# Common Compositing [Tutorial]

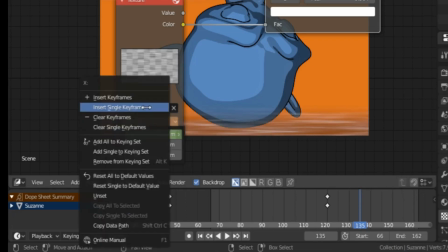So I'm going to move it almost an entire 1.
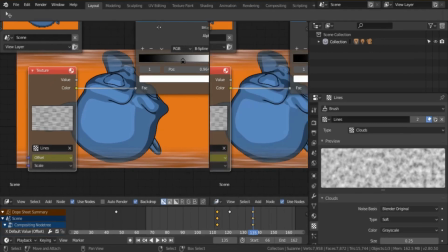Okay, now you can see when I select it, the keyframes appear. And they also appear in here.
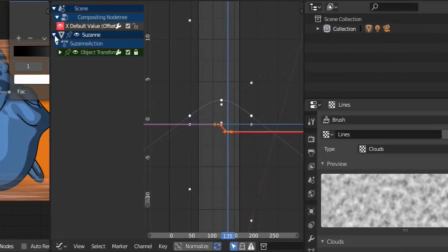Now I've already locked my Suzanne animation because I've tried doing this before, so I don't have to lock it. If it's not locked, you can see that it's pretty much all selected like that. It might not appear exactly that way, but it can before you lock it,
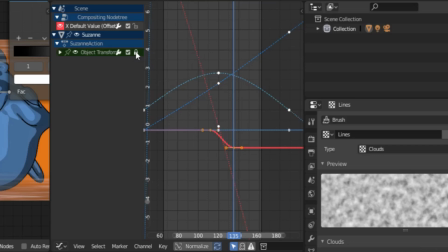because it kind of deselects it when you save it and close it and all that kind of stuff. So just stick with that. Okay, so make it a vector. So just hover and V, vector, and channel extrapolation linear.
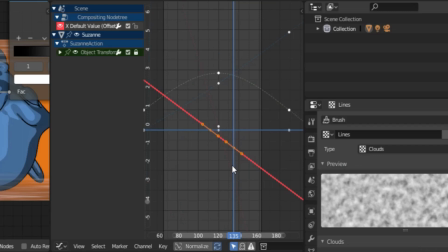I've noticed that if you don't make it vector and you try to scale it sometimes, it causes weird stuff to happen.
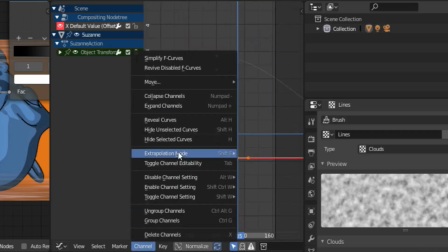For example, let me see if I can reproduce something like that. So we make it linear and we try to adjust it.
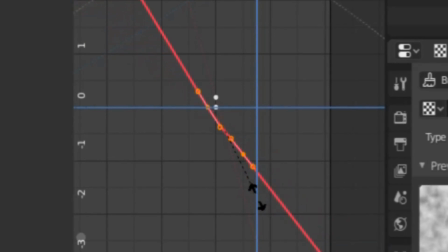You can see the kind of wobble it creates. Look at that. You see that? It's like it doesn't really know how to respond. It creates this weird curve motion.
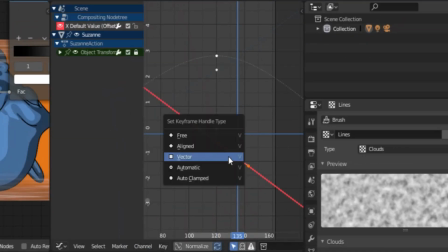Ugh, it's awful. So make it a vector. Just please. See, look at that. See how smooth that is. That's awesome. Okay, so let's see how fast that moves.
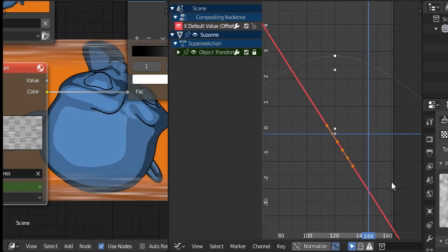It's a little too slow for my taste. I think we're gonna have to take it a lot faster than that. Still a little slow. Let's make it 1 more. Okay, let's see that.
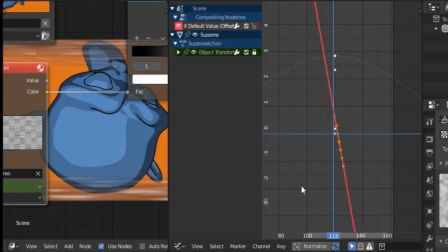I think that's better. Yeah, that's good. Okay.
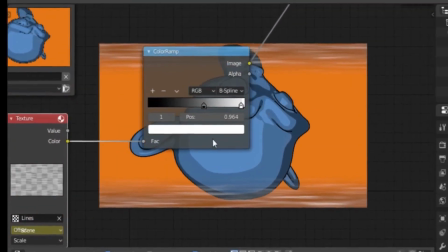So I'm going to render this out and I'm going to see if it's fast enough.
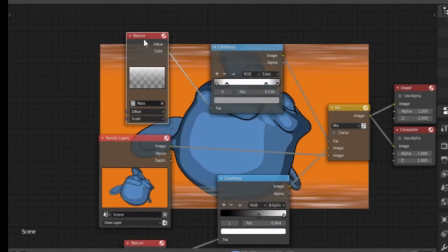So just a quick recap. We have a mask texture.
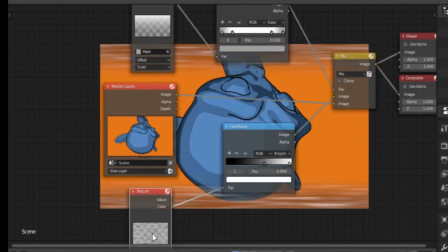We have the lines texture, which is just a cloud and a blend texture over our normal rendering.
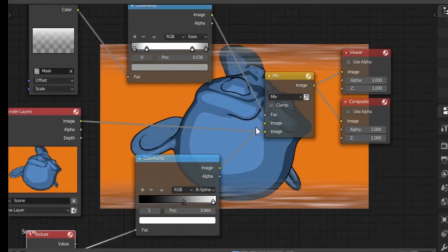And of course, this is just mixed, and that's it. It's a very simple compositing trick.
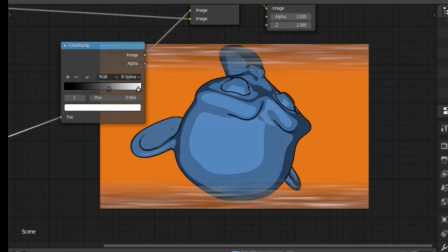You'll love it. So I'm just going to render this out and we're going to check it out.
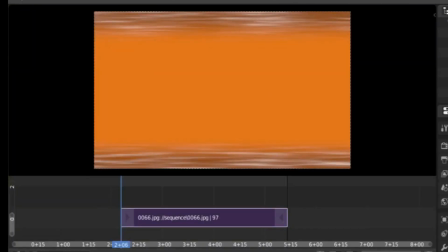Okay, it is rendered and we are back with the sequence, and this is what it looks like.
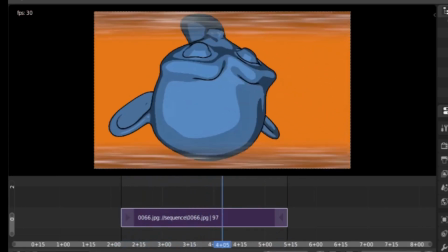Now, some of you, this may be too fast. You can slow it down if you like. I personally think that this is pretty much spot on to what I would like it to be.
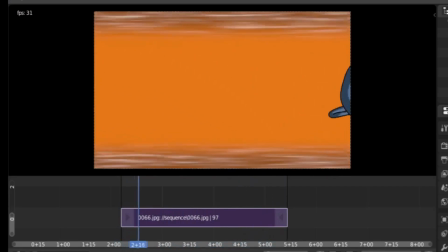But like I said, you know, your scene will determine what the speed will be for this, honestly.
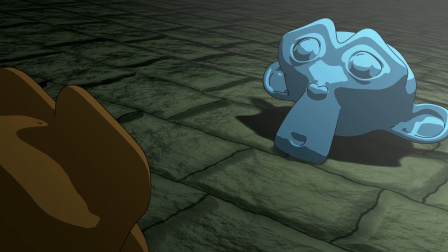Soft gradient. Now this one is a bit more common than you might imagine. It is also a common film overlay. It sometimes adds a bit more mood to a scene or some brightness.
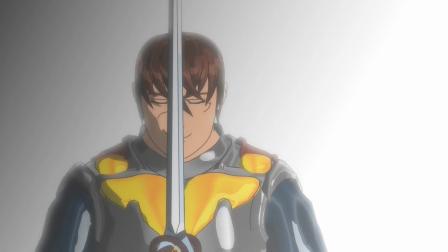Sometimes it does bother me when added because it can make a shot look a little bit faded or grey if too opaque.
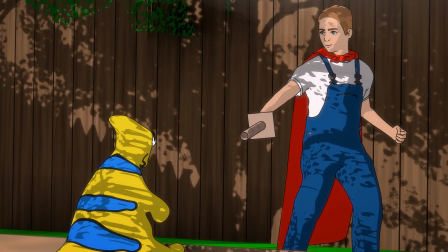It can also be used with various blend types to make your shot actually pop a bit more.
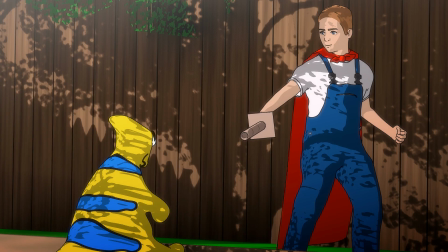For example, let's say you have a villain and a victim, or a civilian or a hero in the same shot.
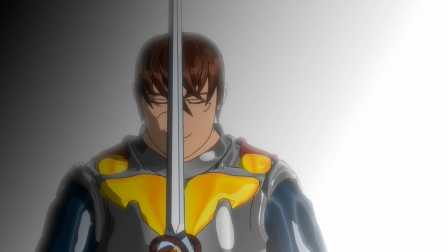You can use overlays like this to make your hero seem in a weaker state or at a loss of what to do in this moment. Other uses include bright shots to indicate glaring happening off screen, a more humid environment, just simply adding it for dramatic effect, or leveling out the brightness in a shot.
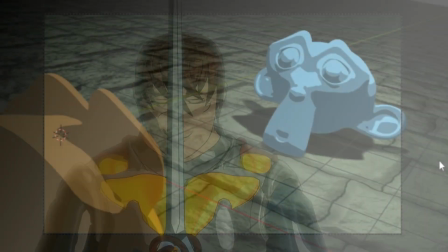Okay, so we're still using Suzanne as an example.
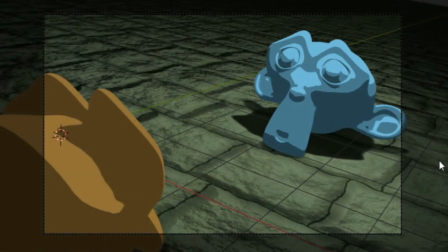So what I did is I just set up a very basic scene, 2 Suzanne monkeys, toon shader, and of course a single point lamp. Now the single point lamp is what we would call a natural gradient.
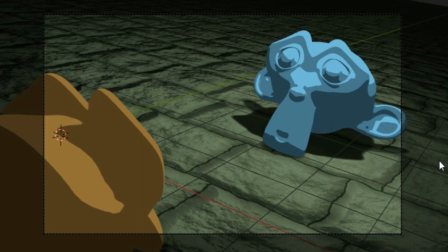In other words, one area of the shot is lit more than another area. You can also see that this orangey color appears to be, at least visually, a little bit less of a standout color than this light blue is. So that's a natural gradient.
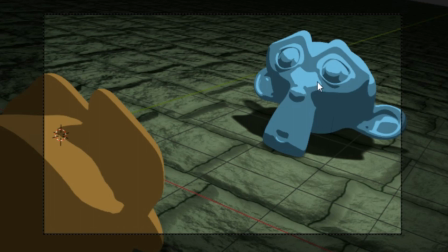But if we apply the gradient to this particular scene, you will get something that looks like this.